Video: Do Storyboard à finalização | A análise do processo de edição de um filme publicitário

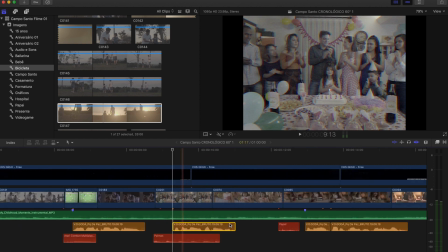(12:12)
Então vamos pensar o seguinte, se a gente cola essa locução dele, então vai ficar meio atrapalhado aqui a primeira frase com a segunda junto com o corte E com efeito sonoro A história
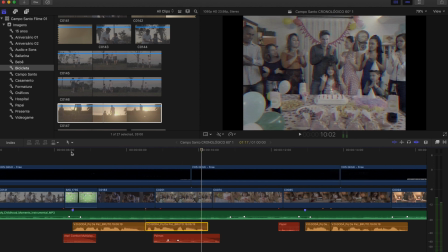(12:25)
de quem a gente ama É também um pouco nossa Então a gente preferiu deixar Dar esse pequeno respiro aqui Para apresentar a próxima imagem Com os efeitos sonoros E depois que vem a fala
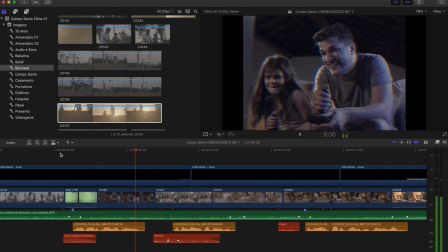(12:38)
A história de quem a gente ama É também um pouco nossa
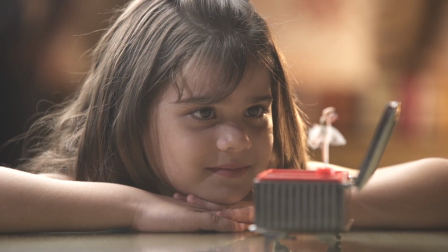(12:44)
Um fato interessante nesse filme aqui É essa questão do presente A gente teve a primeira ideia E aí depois surgiu essa coisa de criar um objeto, criar uma situação que ligasse a personagem pequena a ela grande.
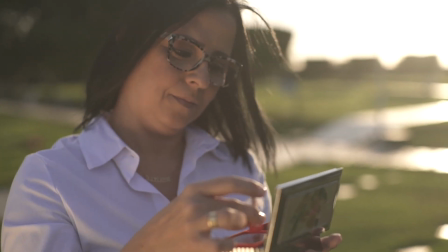(12:59)
Então a gente teve a ideia de inserir esse presente da caixinha de música com a bailarina, que isso era muito famoso dos anos 80, 90, para que o espectador perceba que essa criancinha que ganhou a caixinha de música com a bailarina,
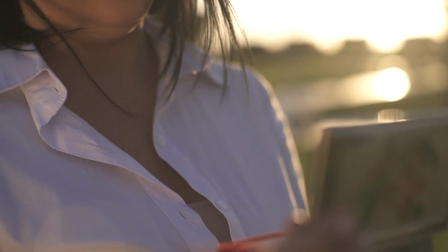(13:13)
quando aparecer ela grande lá na frente, ela já adulta lá na frente, Quem assiste já percebe que é a mesma pessoa, só o tempo que passou, mas ela guardou a caixinha. A caixinha é a mesma lá do começo.
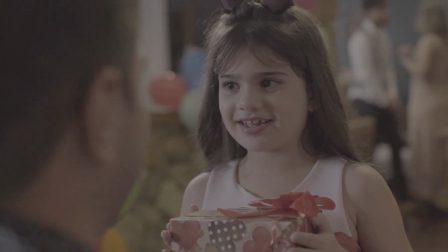(13:25)
Então a gente inseriu essa cena do presente aqui. Para inserir a cena do presente, a gente teve que criar a festinha de aniversário.
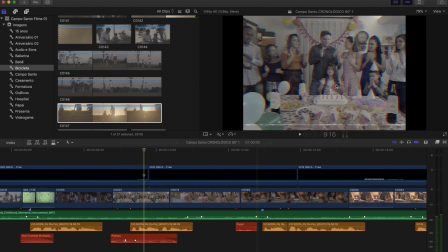(13:35)
Então voltando aqui para a edição, a gente tem um plano aberto que mostra toda a festinha de aniversário para a gente introduzir a situação.
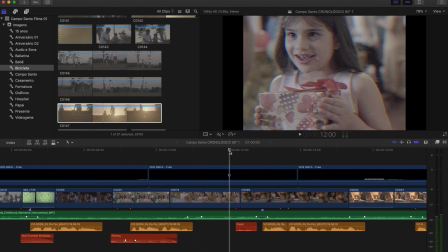(13:42)
E aí depois a gente vai para um plano mais fechado, onde ela recebe o presente do pai.
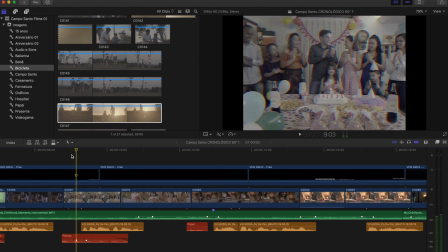(13:50)
Aqui a gente tem uma sequência, que é ela abrindo o presente. Então, ó.
É também um pouco nossa.
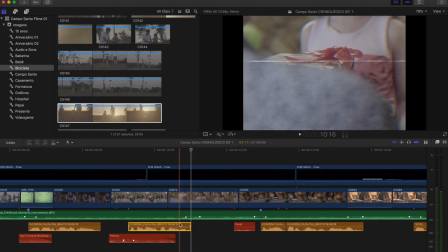(14:00) Afinal, é tanta coisa que se passa junto.
Aqui a gente já criou um espaço maior entre essa frase do locutor e a seguinte.
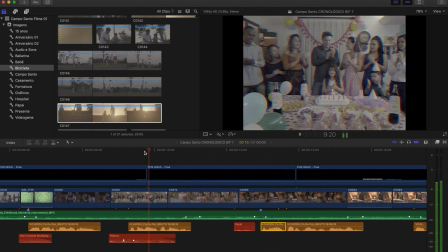(14:09)
Então, ó.
É um pouco nossa.
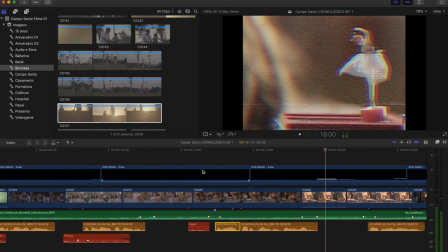(14:13)
Afinal é tanta coisa que se passa junto Adicionamos um pequeno efeito aqui de papel rasgando
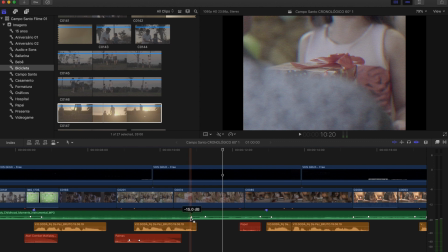(14:21)
Afinal é tanta coisa Só um detalhe aqui, vocês percebem que aqui a música sobe A gente dá esse espaço, a música não continua baixa Ela dá uma pequena subida aqui Então na hora que o locutor fala,
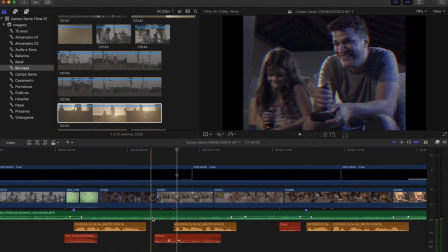(14:33)
a gente baixa um pouco Aqui tem uma baixa da música E aqui na frente, na hora que ele para de falar, a gente tem o que a gente chama aqui de sobe-som. Eu acho que todo mundo que é dito deve chamar esse termo também de sobe-som.
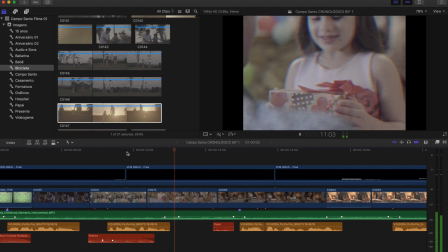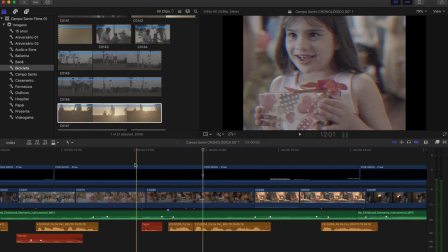(14:54)
Quando ele volta a falar, a gente baixa novamente e depois sobe. Então a gente vai criando essa separação da fala dele. Então é importante que o texto do locutor seja mais curto, menos tempo, do que o que você tem disponível para editar, que você pode trabalhar com a música.
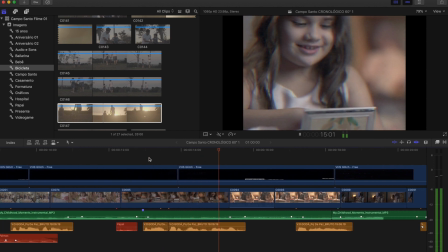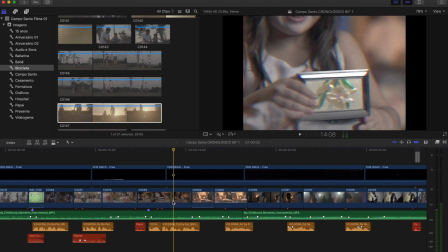(15:19)
Essa sequência aqui é maior, porque exatamente a gente precisa introduzir a questão da bailarina.
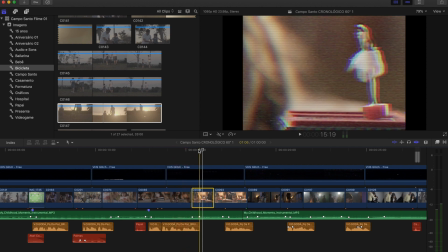(15:27)
Então a gente tem um side labrino aqui para um take de close da bailarina.
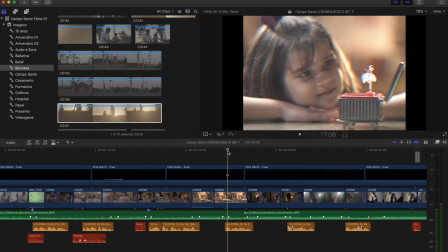(15:32)
Depois, mais uma imagem, dessa vez um pouco mais aberta, mostrando só o detalhe do rosto dela.
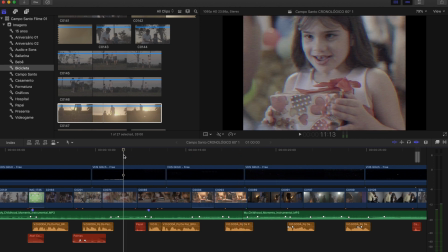(15:38)
Ela fascinada pelo presente e depois o pai chega aqui.
Afinal, é tanta coisa que se passa junto.
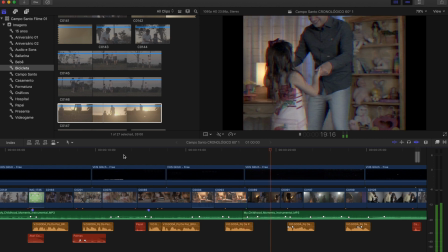(15:48) Tantos sorrisos. Tantas lágrimas.
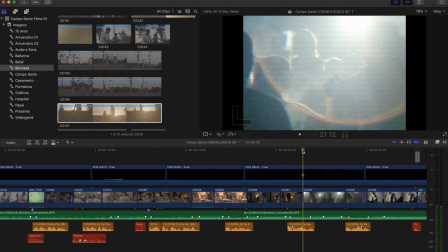(15:55)
Esse corte aqui já é um corte bem maior no tempo.